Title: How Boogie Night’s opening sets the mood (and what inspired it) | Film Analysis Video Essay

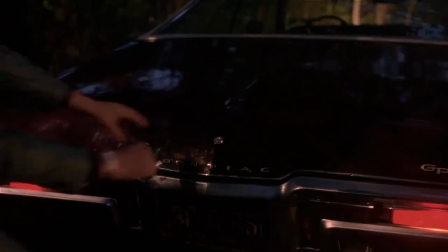0s
A good opening scene in a movie sets up the mood of the film and introduces you to the important characters.
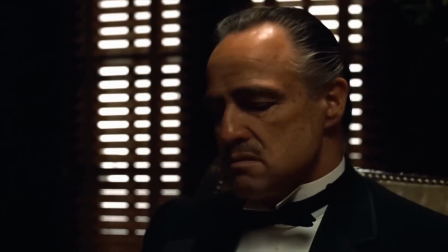5s
Just saying this, you're probably already thinking about your favorite movie opening, whether it's Pulp Fiction or Dark Knight.
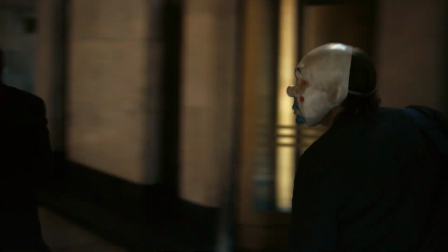11s
These scenes are some of the most memorable if done right, and set up your expectations for the whole film.
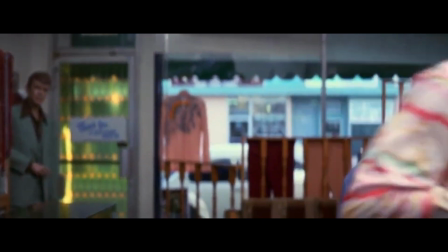16s
With that being said, the opening of Boogie Nights does all of this and more with a nearly 3-minute long unbroken shot that moves through a club, introducing you to all of the characters.
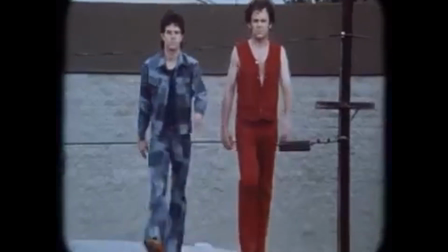24s
In this video, I'm going to examine what makes the Boogie Nights intro so great, as well as look at other films that inspired the scene and have a similar effect.
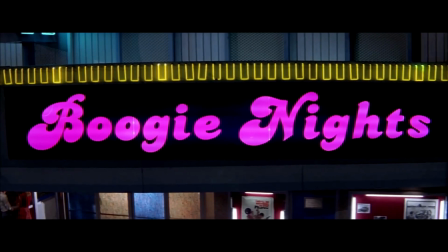34s
The opening of Boogie Nights is so great both because of how it completely sets the mood of the film,
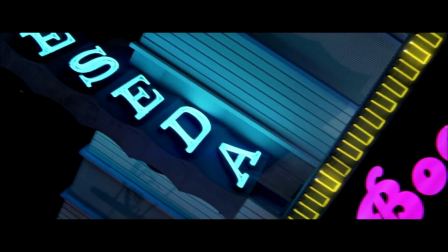39s
but also the technical skill on display to craft this 3-minute long continuous shot, weaving through a crowd and showing off tons of characters talking.
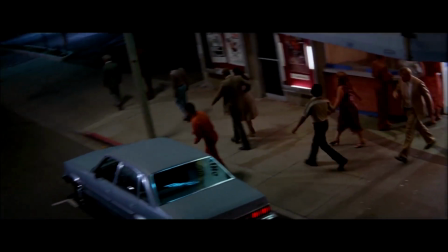46s
If you just look at how this opening sets the scene for the movie, it does so much to set up the next 2.5 hours.
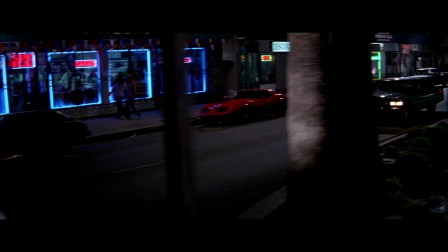51s
As soon as it starts, you're introduced to the neon lights and disco music of the 70s,
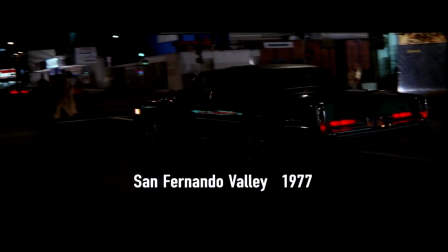56s
before text on screen gives you a more concrete location, San Fernando Valley in 1977.
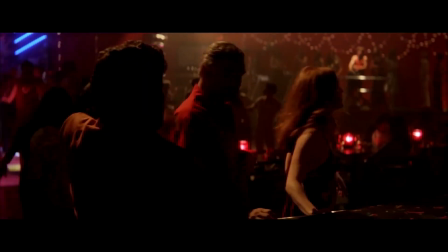61s
From here, you enter the club, which tells you everything you need to know about the attitudes in the 70s, as well as introduces numerous characters who are all pivotal in the film.
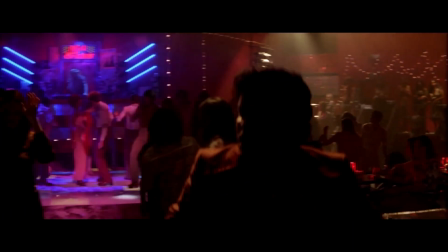69s
The film has an ensemble cast that keep coming back and crossing over with each other through the film's runtime, so this setting of a club to bring them all together is genius.
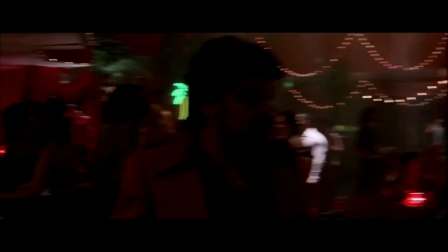77s
On a technical level, the shot is also incredibly impressive because of how much camera movement there is here, and how many different parts of the club it has to show off.
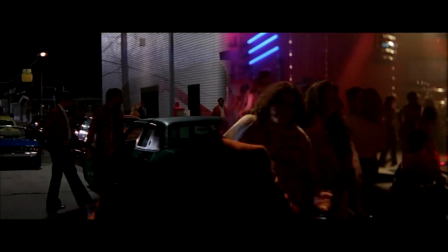84s
It's not just an unbroken conversation or following one character around a building. It starts outside and glides around before focusing on one set of characters,
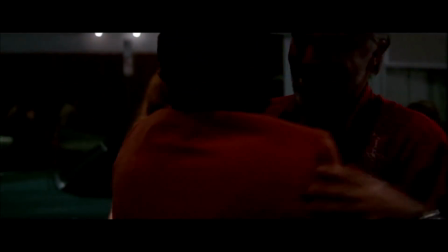92s
and then the camera enters the club where it carefully maneuvers around a bunch of extras in order to film various important characters.
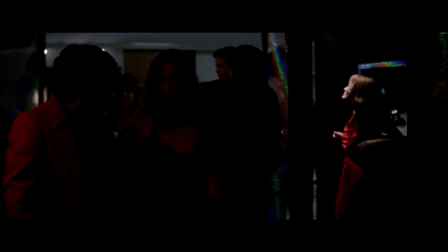98s
All throughout this process, the camera is changing where it is in relation to the characters,
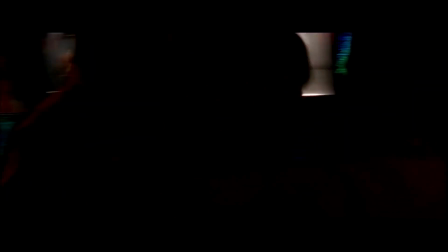102s
going from in front of Burt Reynolds to behind him, which requires really great movement from the camera operator.
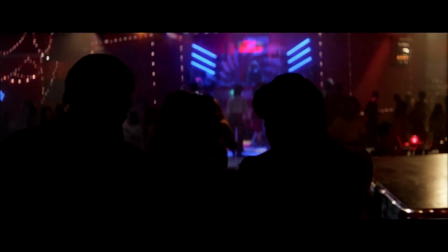107s
Boogie Nights is a film that's well known for being inspired by the films of Martin Scorsese, and you can see that even in this opening.
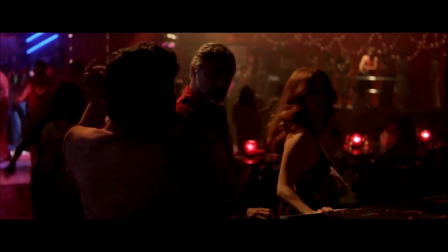113s
As great as this scene is, it's very similar to a scene in Goodfellas that sees Ray Liotta walk into a club, with the camera following him the entire time.
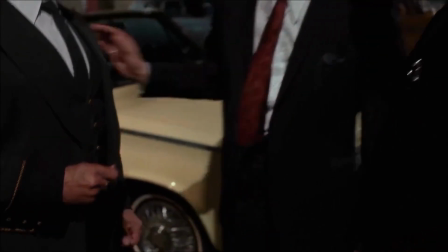122s
The Copacabana scene from Goodfellas is great, just like the opening to Boogie Nights,
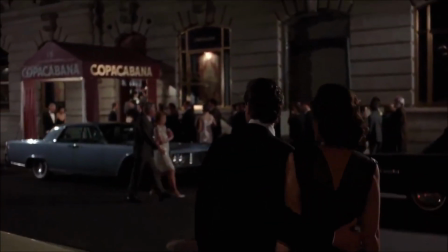127s
because it has so much style, which is expected for Goodfellas, and it does so much to tell you about Ray Liotta's character.
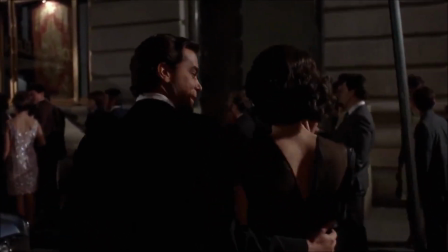132s
The scene consists of a 3-minute unbroken shot of Ray Liotta walking from his car with his date into the Copacabana club.
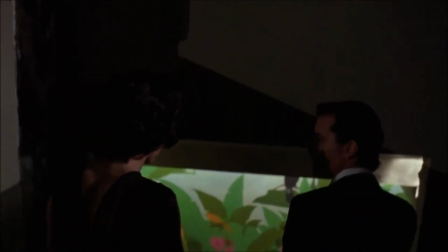138s
Just as Boogie Nights has the disco soundtrack for its opening, this scene has a song from the 60s playing through the whole scene, which is a staple of both Goodfellas and Martin Scorsese's films.
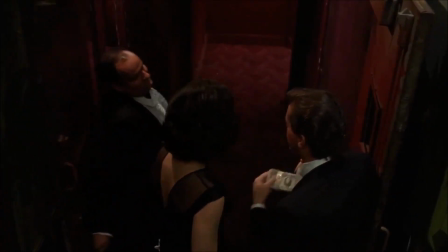147s
The shot is deliberately designed to let this song play out as long as possible and let the audience bask in the technical prowess of the scene, as well as the style of the music,
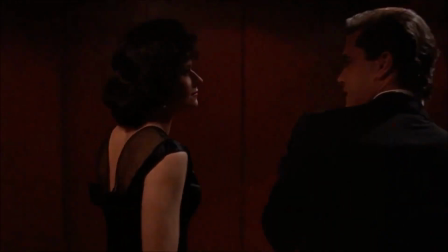156s
with Ray Liotta taking a very inefficient route through the kitchen compared to where he was going.
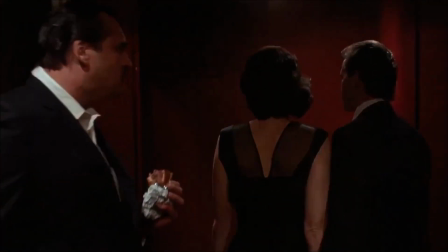160s
This also contributes to the feeling of exuberance that Liotta's character associates with being a gangster at the start of the film.
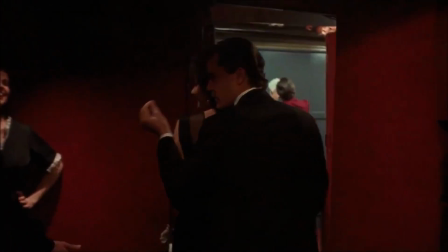166s
Before it all falls down, his character views the life of a gangster as being a life of luxury, and you can see this with the way he acts walking into the Copacabana club.
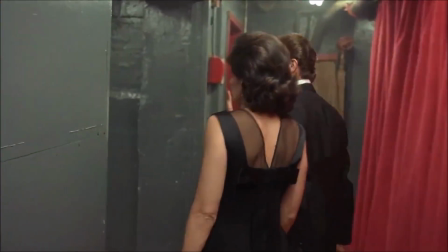173s
The biggest thing is that he goes in through the private back door and then he walks through the busy kitchen talking to people and navigating around everyone trying to work.
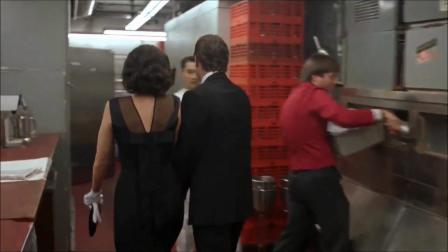180s
He's both trying to show off for his date, but also the kitchen staff lets him walk around back there because he's such a big shot and comes to the club so often as part of his luxurious gangster life.
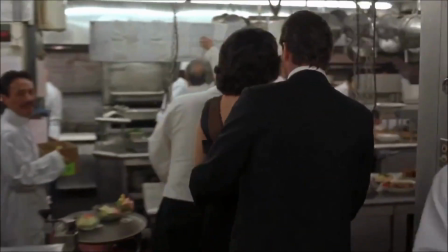189s
The scene is part of that build-up in the first act of Goodfellas, where everything is going great and it seems like Ray Liotta's character will live a charmed life as a gangster before everything starts to fall down,
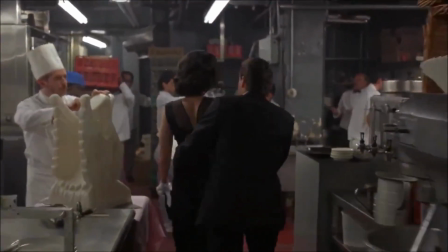197s
and it helps the audience feel the exuberance both with how it's technically showy, but also with how it lets the audience see how great this character's life is.
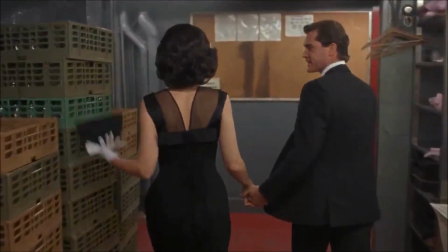204s
Just as Boogie Nights was inspired by the work of Martin Scorsese,
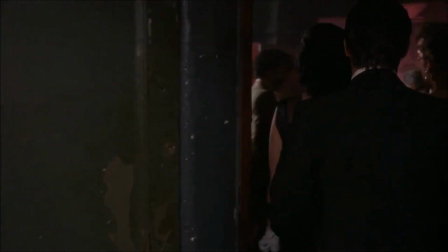207s
Brian De Palma was making films during the same New Hollywood period as Scorsese, and included a great long shot in his film Snake Eyes.
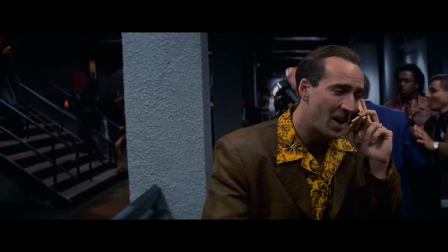217s
The plot of Snake Eyes revolves around a government official getting assassinated at a boxing match,
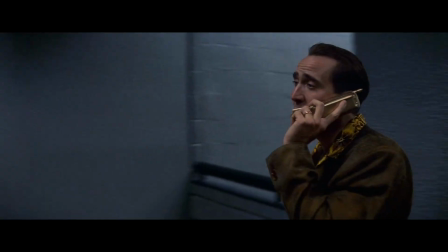222s
and the opening of the film highlights this perfectly with a really impressive unbroken shot that moves all around the arena.
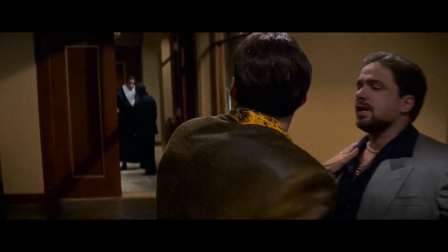227s
This shot introduces the setting of the film, introduces you to the main character played by Nick Cage, and it ends with the assassination that kickstarts the events of the film.
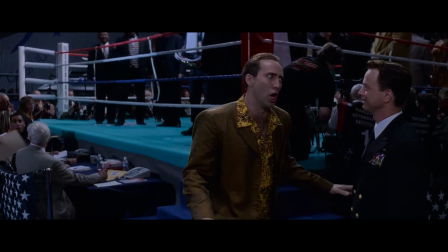235s
This 13-minute unbroken shot pulls you into the chaotic world of the film, driven both by the energy of the arena and zaniness of Nick Cage's character.